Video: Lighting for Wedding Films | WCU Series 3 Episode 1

And so this is the one we have set up here. Our main speaker camera is right over here.
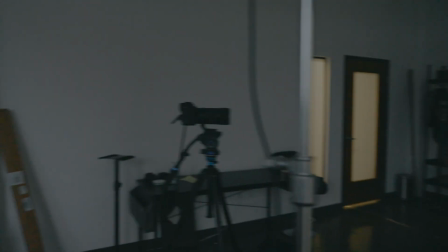And so this is sort of hitting her.
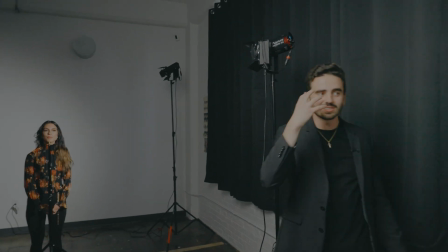As I turn it on, you can see, it sort of hits her face, but it kind of leaves her cheek a little bit shadowed as well.
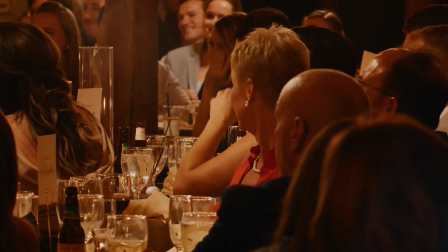It kind of hits the side of her face. Our camera is shooting the shadow side, as you can see. And this is an example of great key lighting.
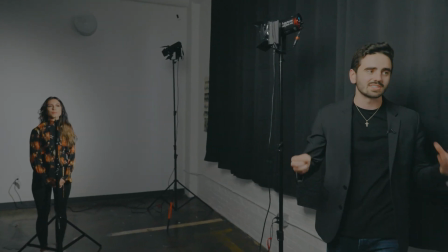As you can tell, it's relatively intense. It lights up our subject.
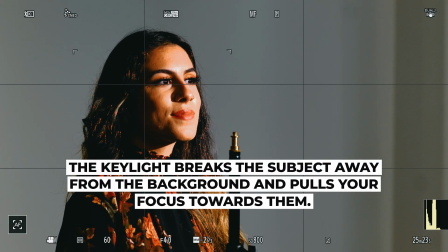It breaks her away from the background, and it really makes your focus it pulls your focus towards the subject.
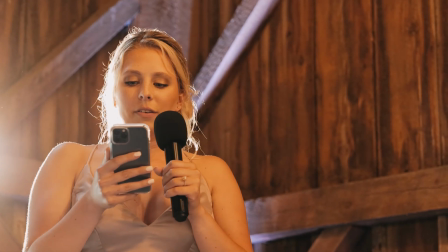Our key light is gonna be about 5 times stronger than our hair light.
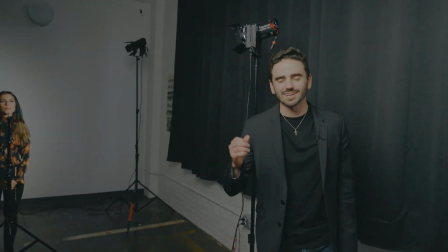Now let me go turn that on and let me show you what exactly the hair light does to our image.
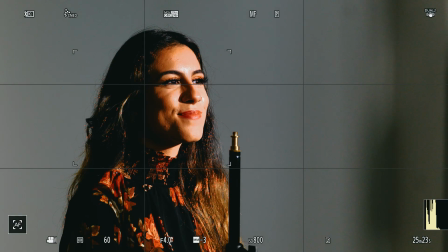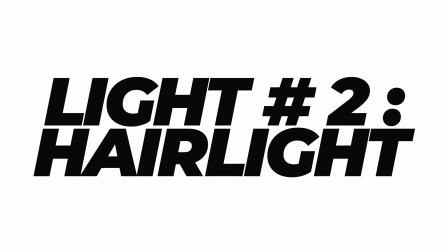Okay, so that hair light will kind of almost outline our subject and make them stand out against a darker background,
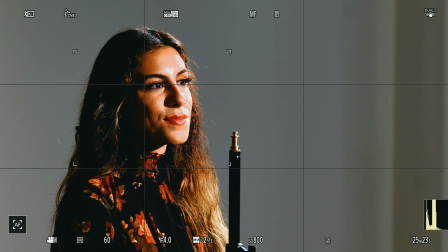which is exactly what we're going for. It's a beautiful image, and this is a perfect example of how to light for speeches.
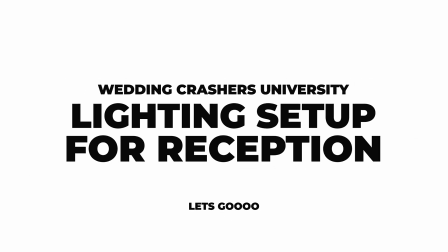This is our go-to setup for not only the speeches,
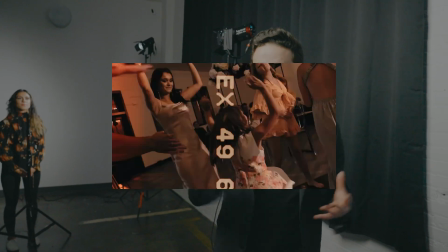but for dances, for the cake cutting, for almost the entire reception.
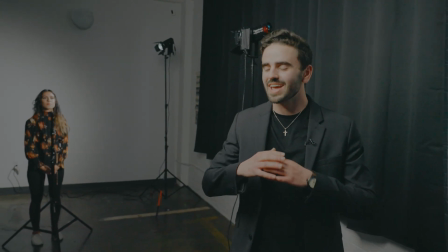This 2 lighting setup is just a hammer in the toolkit of a filmmaker.
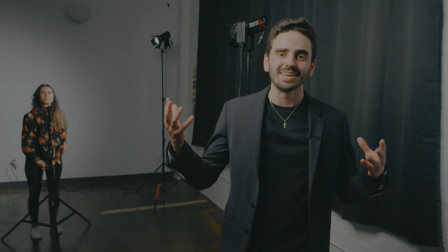And as soon as you master it, you'll be able to kind of use these in more situations than you can even imagine.
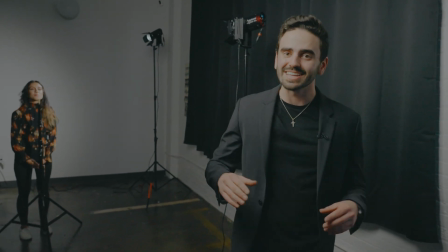And it will help your image look clean and sharp and dramatic,
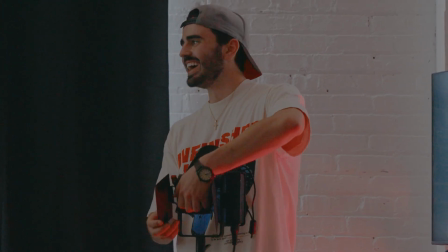and should help you increase the quality of your films quite significantly. The last thing we will talk about is the lights that we use on a wedding day.
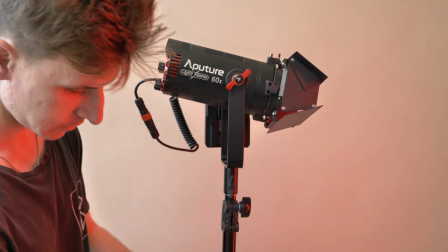Here we have the Aperture 60X. We have been using these lights for the past couple years, and they are phenomenal for wedding receptions.
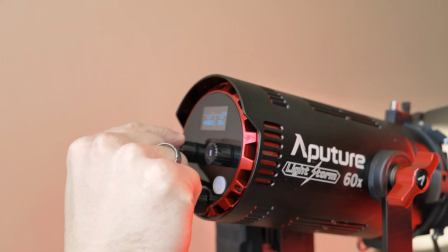It can light across large reception halls and can adjust white balance to match the room.
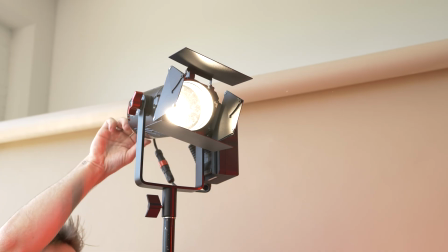It has a spotlight fill light dial that can be adjusted based off your situation.
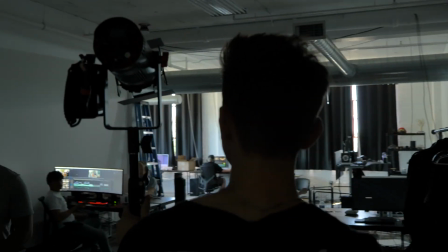The light weighs about 5.5 pounds, which makes it great for portable travel.
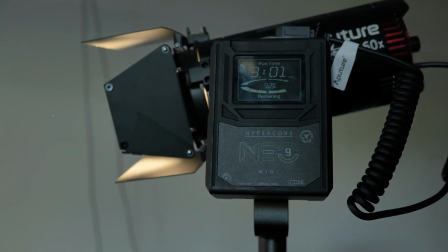For wireless power, you can use V-mount batteries, which makes these very flexible to use in situations where power may be difficult to get to.
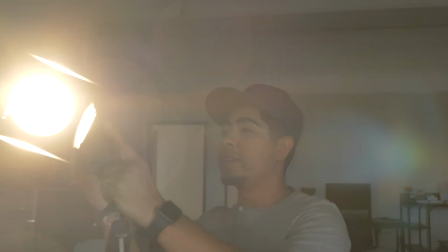Start blinding people. Check out, we still got 3 hours, bro. This is the ultimate hack, guys.
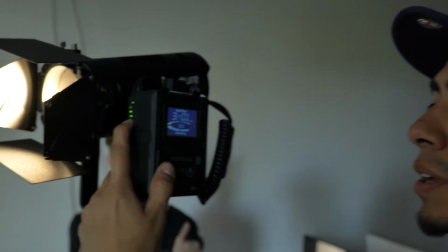Buy yourself a V-mount battery. Stop complaining about the crazy price point because they are crazy useful. Zing! Overall, these lights are amazing and we highly recommend them. These lights cost $419 and you'll also need to purchase light stands separately.
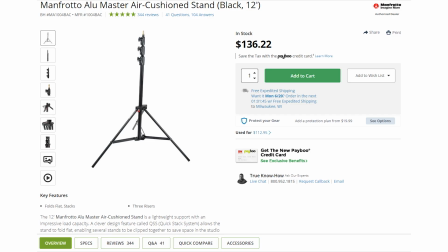There are a lot of different options for light stands. We use the Manfrotto Alumaster 12-foot stands that work great.
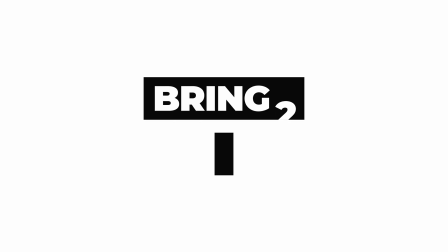We bring 2 of these to every wedding and typically only use them for reception. This allows us to have a key light and a hair light for grand entrances, speeches, dances, and other important moments throughout the night. With these lights, be cautious of blinding guests. These lights are powerful and bright, and sometimes we get complaints. Try to turn them off before dinner and only use them while filming. Other lights we have recently started using at weddings is the Aperture MC. These are small and portable, but also have a ton of features. They feature variable color temperature and change colors with the RGB, and can be easily rechargeable with USB-C.
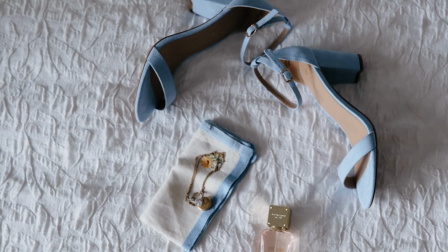We often use these for detail shots during prep, or sometimes to light the couple during speeches. They're really fun to get creative with, and the cost of this light is currently $90. We'll include a link to both of these lights and the stands in the description below. And that's a wrap for our keys to cinematic lighting. Thank you for tuning in. We hope you can apply some of these lighting techniques and tools to create more compelling love stories. Lighting is an art and a skill that does take time, but continue to practice and I promise you, you will notice a dramatic shift in the quality of your work. Effective lighting will really make your films stand out. Next episode, we will be discussing the next key, which is telling a story through your shots.